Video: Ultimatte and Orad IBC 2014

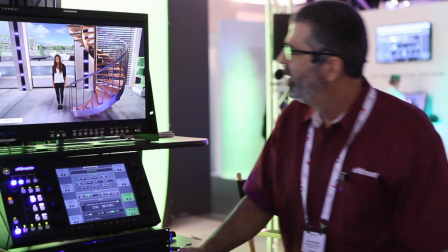Let's go to another part of the set. We'll show the railing, which is another mat.
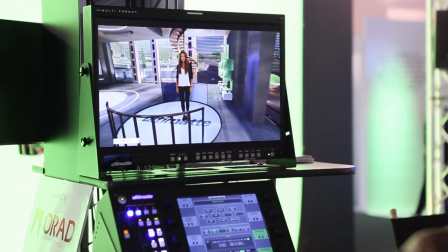Go ahead. And there she is now. And now you notice this is really unique with the jib.
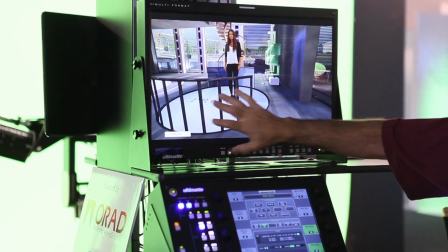We're able to look like we're right underneath or behind the railing.
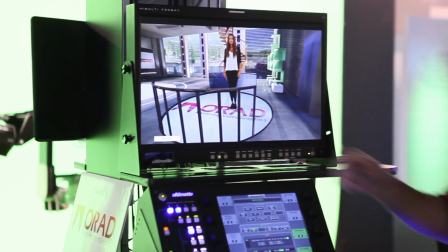So as he goes up, he can reveal and go over the railing and make it look right and there's our mat signal you can actually kind of see the mat
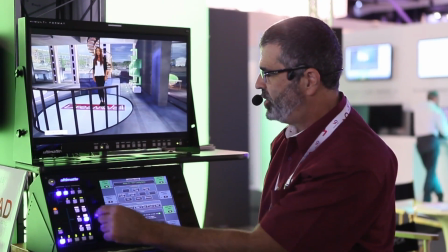with the railing if i turn the mat off kind of blows the illusion so now she's in front of it we want her
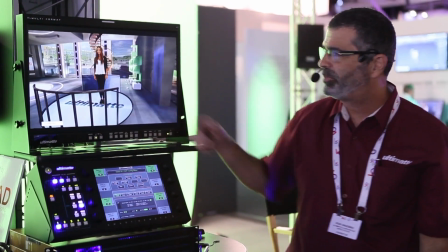behind it also notice the background uh dream wall has put a
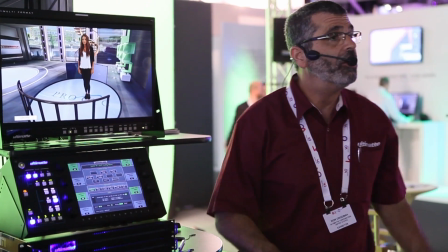video or graphic in this case underneath her feet so we can change the background
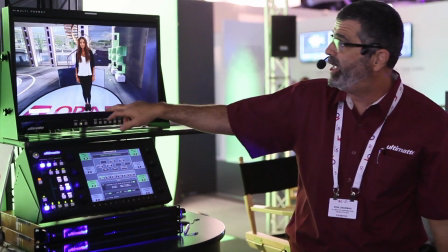uh anytime we want we're playing a video we're playing a video back here it all
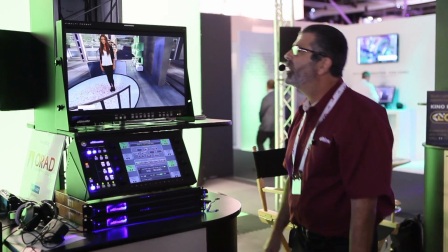looks great okay let me go show one more thing Carmen can
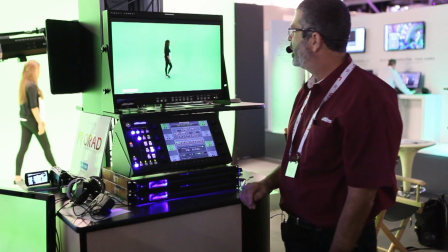you move over to your spot okay we're gonna overshoot
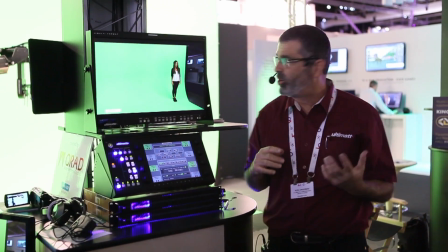the green screen and this is what unique about the virtual set you notice here we're
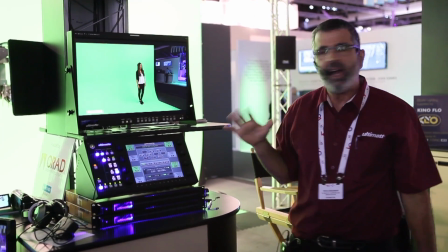overshooting the green screen right what ORAT is doing is they're actually tracking the
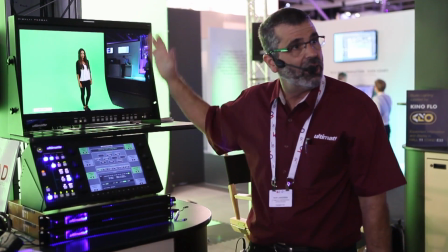edge of the screen and they're giving me a garbage mat to force on the
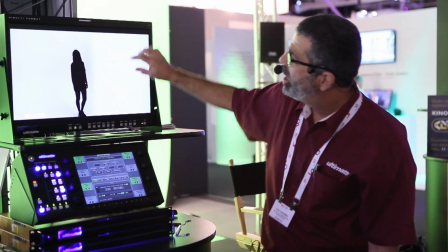background. And there's that mat right there. Now they're also making a soft edge for me,
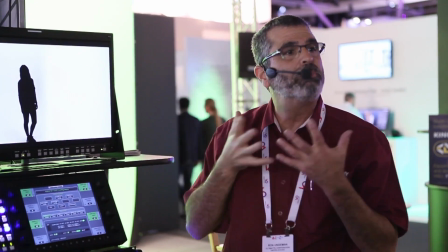which is very important because that soft edge blends in the edge so you don't see a transition between the green screen or the background.
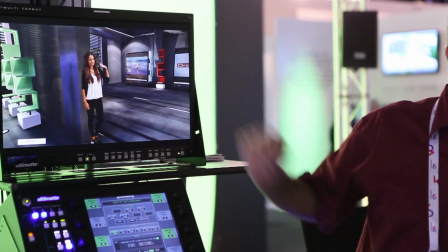So there you go. Go ahead and move your arm out there. You notice we lost that edge there. And that's because of the garbage mat.
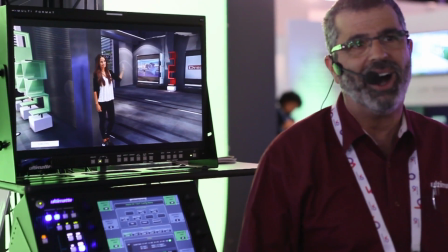So obviously you made the set bigger, but you can't walk beyond All right.
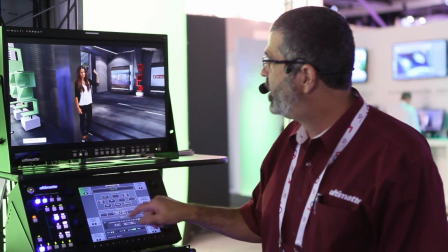That looks good. Let me show you one more thing. In addition to the Ultimat, we can push this into a clip right there and make it a hard edge.
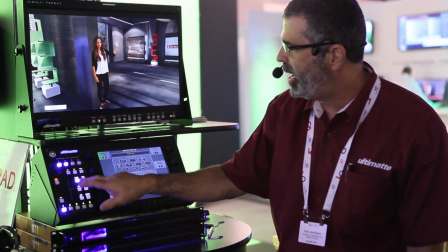Let me show you what happens when it's not done right.
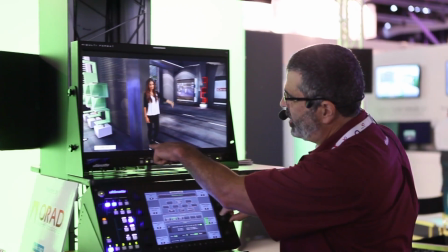So if I bring in a window, you can see right here next to her, that transition you can see.
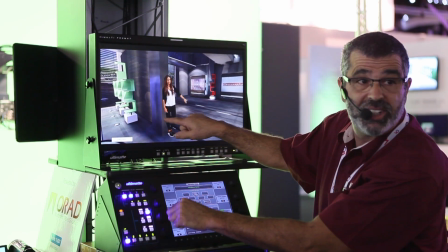So if we soften the window, it blends in better. And that's what ORAD is doing.
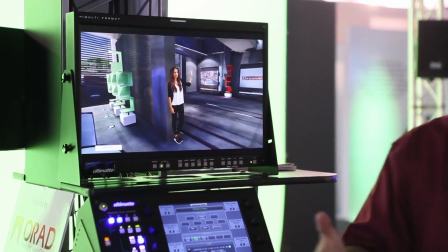They're sending me this garbage mat with a soft edge so it makes it blend in much better.
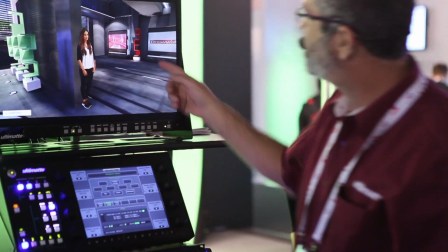Alright, that looks good. Let's go ahead and move into that room.
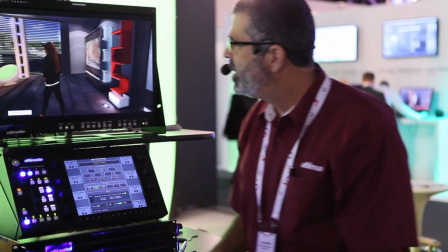So come on back this way. We'll go back to your position. So now she's in the same set but a different part of the set.
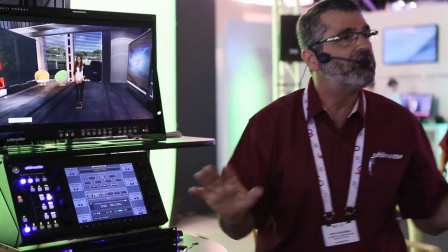Again, we've just moved to three different locations without changing the lighting, without changing the set pieces.
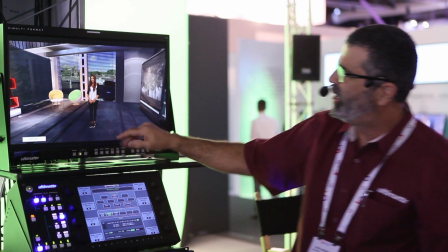Well, we moved the set pieces out. But what I want to show you here is the technique of how to build a background.
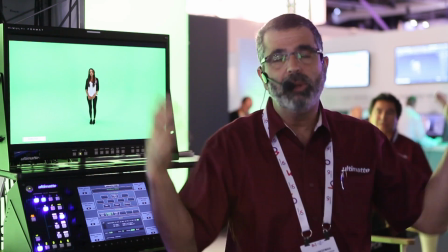There's our subject with the shadow. The problem when you light people in a green environment, they have a lot of green bounce,
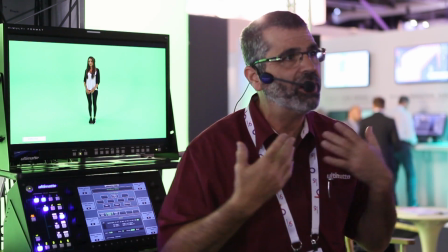so you have to add some light to get rid of the spill under their chin, some backlight and side light.
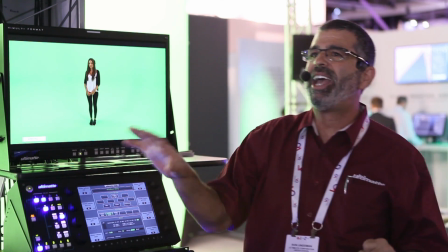So you'll get multiple shadows. What DreamWall understands is you're going to have multiple shadows on the foreground
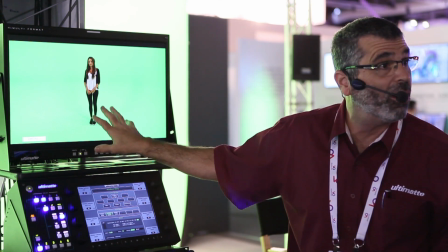with different intensities.
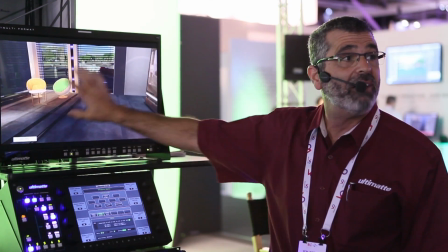So when you build your background, you want to have those different intensities and different levels of shadow.
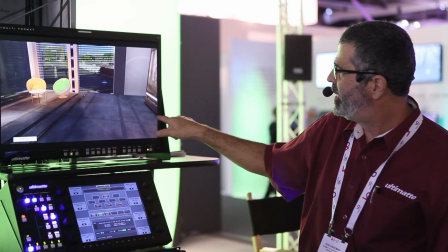So you notice like here they have a bright area, it's a dark shadow here, different level shadows.
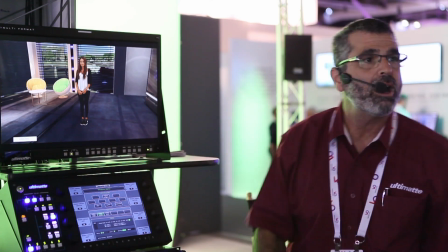So now when I put her in there, her shadows match.
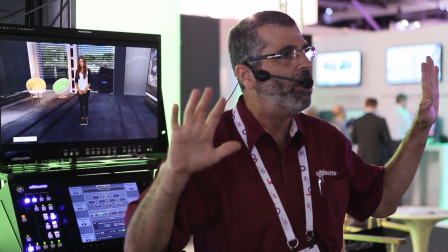Typically a lot of virtual set people will build a background with one key light, so all the shadows go to the left.
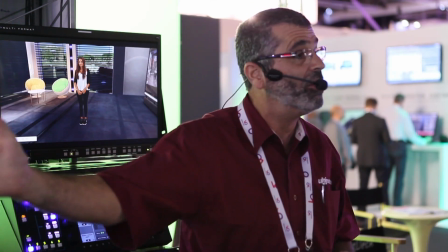Now when you put your talent in with their key light, it could be going the wrong way. Now you have to relight the set.
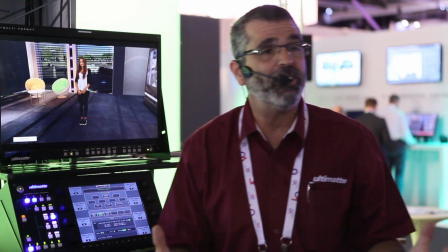So when you have experienced graphics people, they already know this and so now you're done.
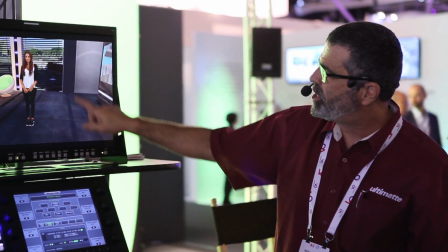You don't have to relight it. Also, they've added texture to the floor. So you can see different levels here, here, lines in it and texture.
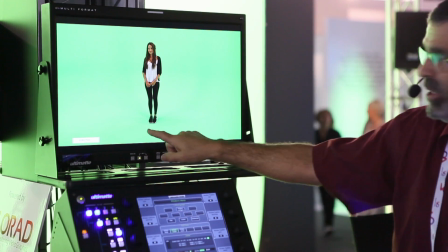And what that does is if the floor is dirty and has marks in it, it all disappears.